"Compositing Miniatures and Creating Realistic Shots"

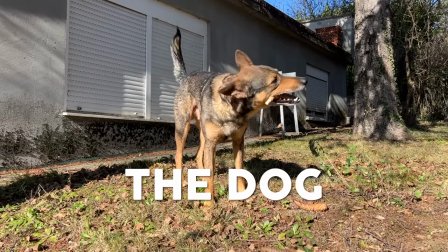[8:14]
The dog We needed some shots of the dog in the film and anyone who filmed with animals knows It's quite
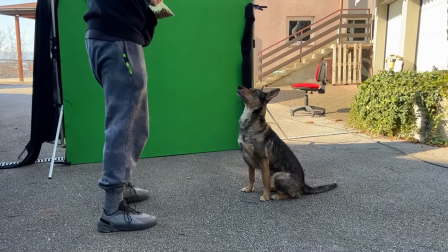[8:20]
a challenge in the first shot the dog needed to sit and follow the car with his head Thankfully,
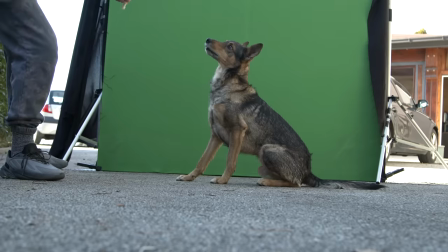[8:25]
the dog we got was trained, so he would sit still, and then the owner just lured him with something so we would get the correct movement of the head.
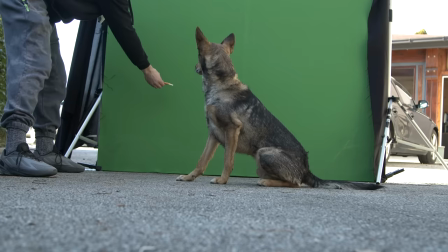[8:32]
This worked really good, so here's how I composited this shot.
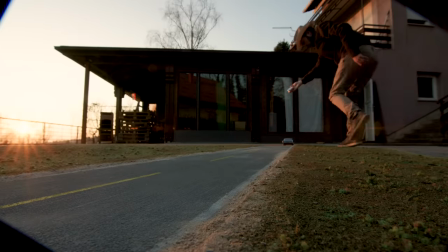[8:36]
When we filmed the car, I was pulling it with the fishing string, so first I had to roto it out,
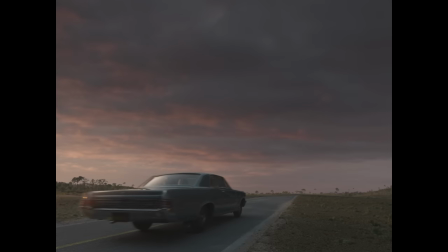[8:42]
then I placed a morning sky in the background, a layer of trees, the NASA building was filmed separately as always, and the power line was done in 3D. Then I just added the dog, and the final shot feels pretty natural.
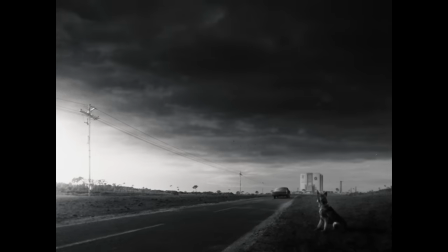[8:56]
I think what sells it the most is the shadow I added when the car drives past the dog. It just brings them together in the same space.
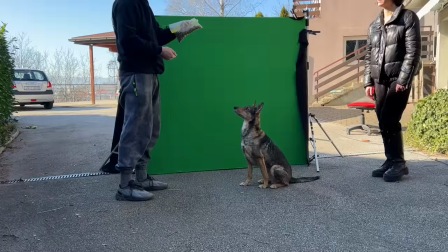[9:05]
Next, we needed him to pee. And of course, he couldn't pee on cue, so the guy was giving him some sweets, and at the same time, she pulled his leg up.
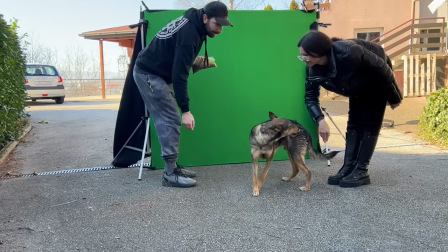[9:13]
The dog, of course, wanted her to let him go, but was often drawn to the sweets for just enough time to give us a few seconds of usable material when his leg is up.
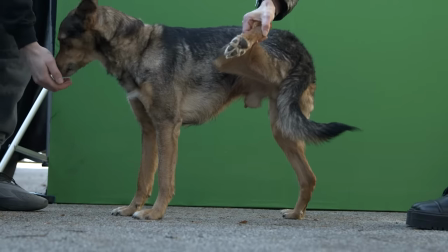[9:21]
And you can obviously see his red rocket quite well.
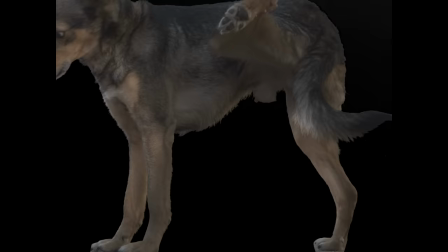[9:25]
So in the name of good taste, we framed the shot in a way so that he's in the upper half and there's grass in the bottom half.
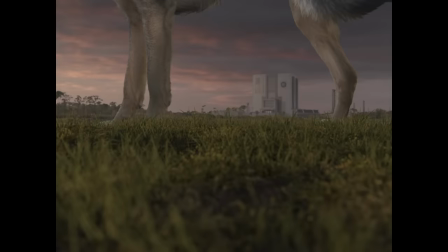[9:31]
That way we could hide his private parts in a logical way.
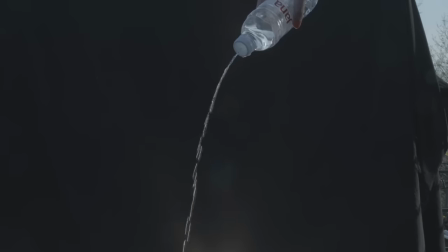[9:35]
For the peeing effect, we just filmed a stream of water falling from the pierced bottle cap and this was the final shot.
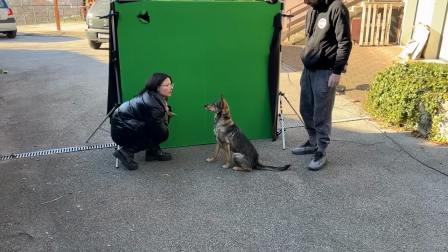[9:43]
But the last thing we needed was the dog to look dead.
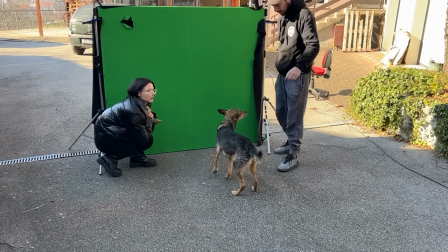[9:46]
In the film, he's hit by a car, so we needed him to lay on his back and it was one thing he simply wouldn't do.
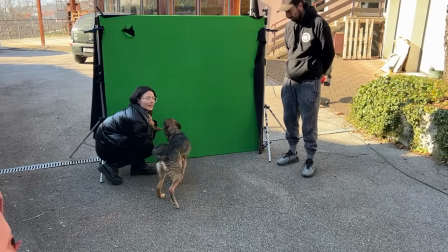[9:53]
He was very playful, so I tried to persuade everyone to actually hit him with a car, but my proposal was voted down for some reason.
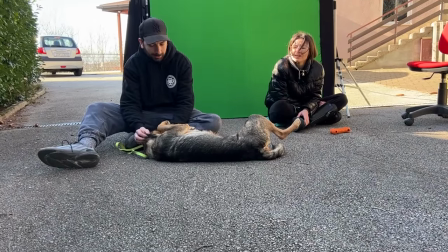[9:59]
So it took some time before he finally calmed down and somehow managed to lay on his back. I mean, it's not really a natural pose for a dog to lie in, but we got a few usable seconds.
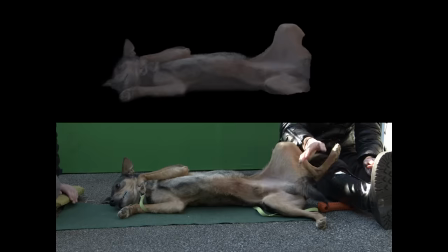[10:08]
Then I had to erase his collar and rotoscope him, because he wasn't properly positioned on green screen, of course.
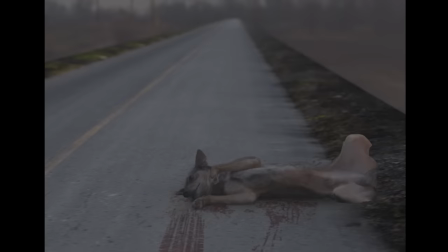[10:14]
Why would it be easy? I added some blood around him and in the final shot he's positioned in the rearview mirror and then you just put some Vimper sounds in the sound mix
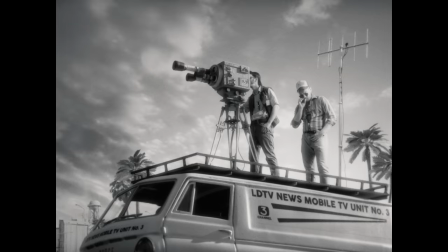[10:25]
And boy oh boy does it work This is the last shot I would like to talk about because it's one of my favorites And I think it will nicely demonstrate the whole process of creating a shot from scratch This shot is part of the press conference scene,
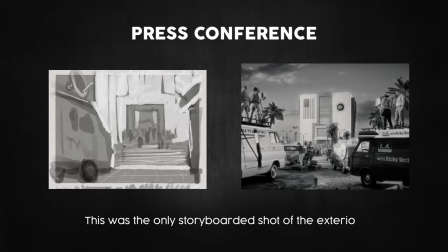[10:39]
but it wasn't originally storyboarded and that's the case with many shots You know during editing you get new ideas or you feel that something is missing so you add stuff
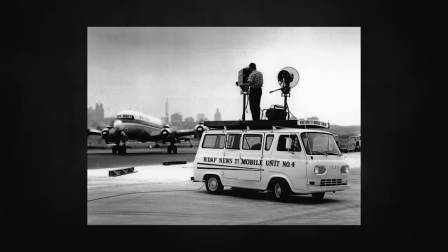[10:47]
So one day I was researching some old photographs and I saw this and it seemed like such a powerful image Those were the
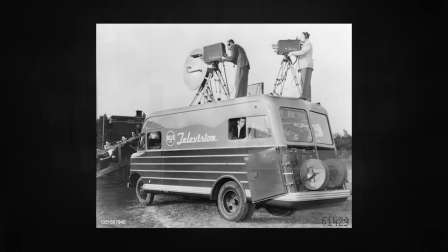[10:54]
first mobile TV units and the guys would film from the roofs of the vans So I thought like having a shot like this of some random cameraman
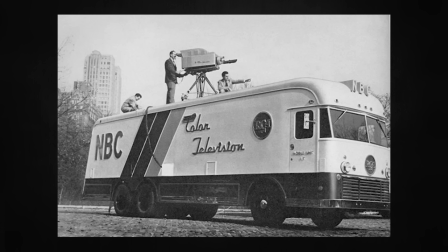[11:01]
would elevate the scene and make it more real Dino immediately loved it as well and when we saw this image We figured we could be these
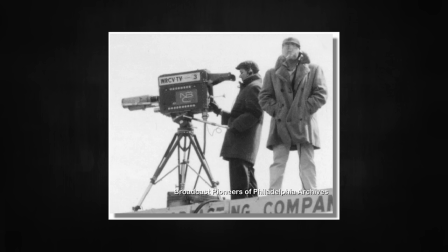[11:08]
two guys on the van equal it could be a good opportunity for a cameo roll So the first thing we did was we went to eBay and bought a miniature van.
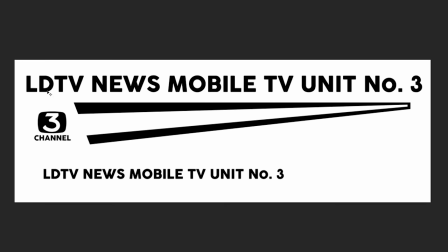[11:16]
I designed some graphics, some random TV station, you know, Luca, Dino TV, whatever, and I transferred them to the side of the van with decal paper.
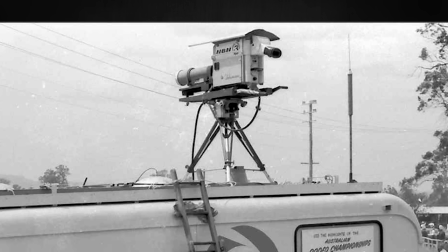[11:25]
The next thing was the camera. I found some more pictures and I liked this camera the most.
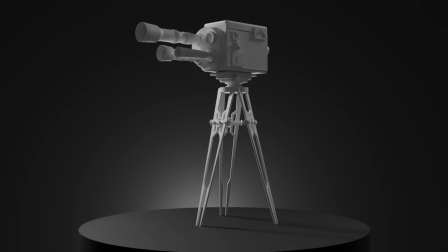[11:31]
So I found some 3D model and modified it for 3D printing.
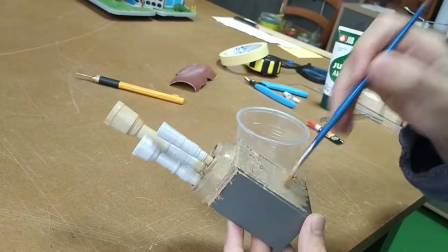[11:34]
These were all the printed parts which I then assembled and I smeared some diluted wood filler over the surfaces to get rid of the print lines.
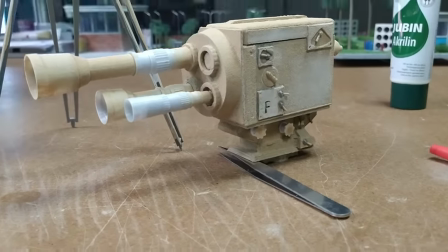[11:42]
It also gave you that wrinkled cast iron texture, characteristic of old cameras.
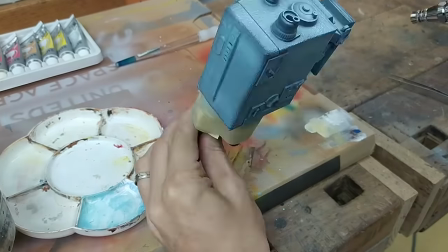[11:47]
The camera was primed with black primer, followed by a blue coat of paint, and finally silver detailing on specific parts.
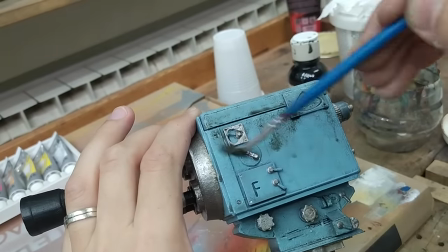[11:55]
A coat of dark wash made it look weathered and used, and I glued the same TV logo on it.
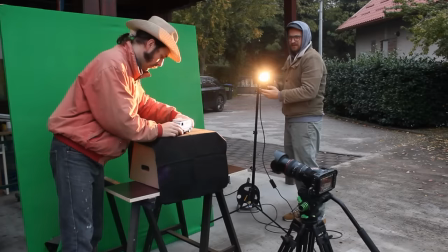[12:02]
And one cold afternoon, when it was already too dark to be filming anything, Dino and I filmed the van in front of a green screen.
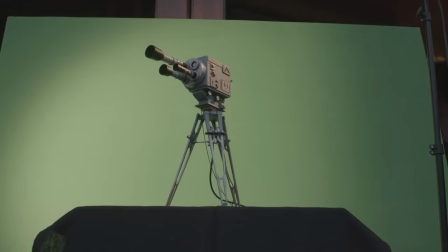[12:10]
Next, the camera was filmed and this 3D printed antenna as well.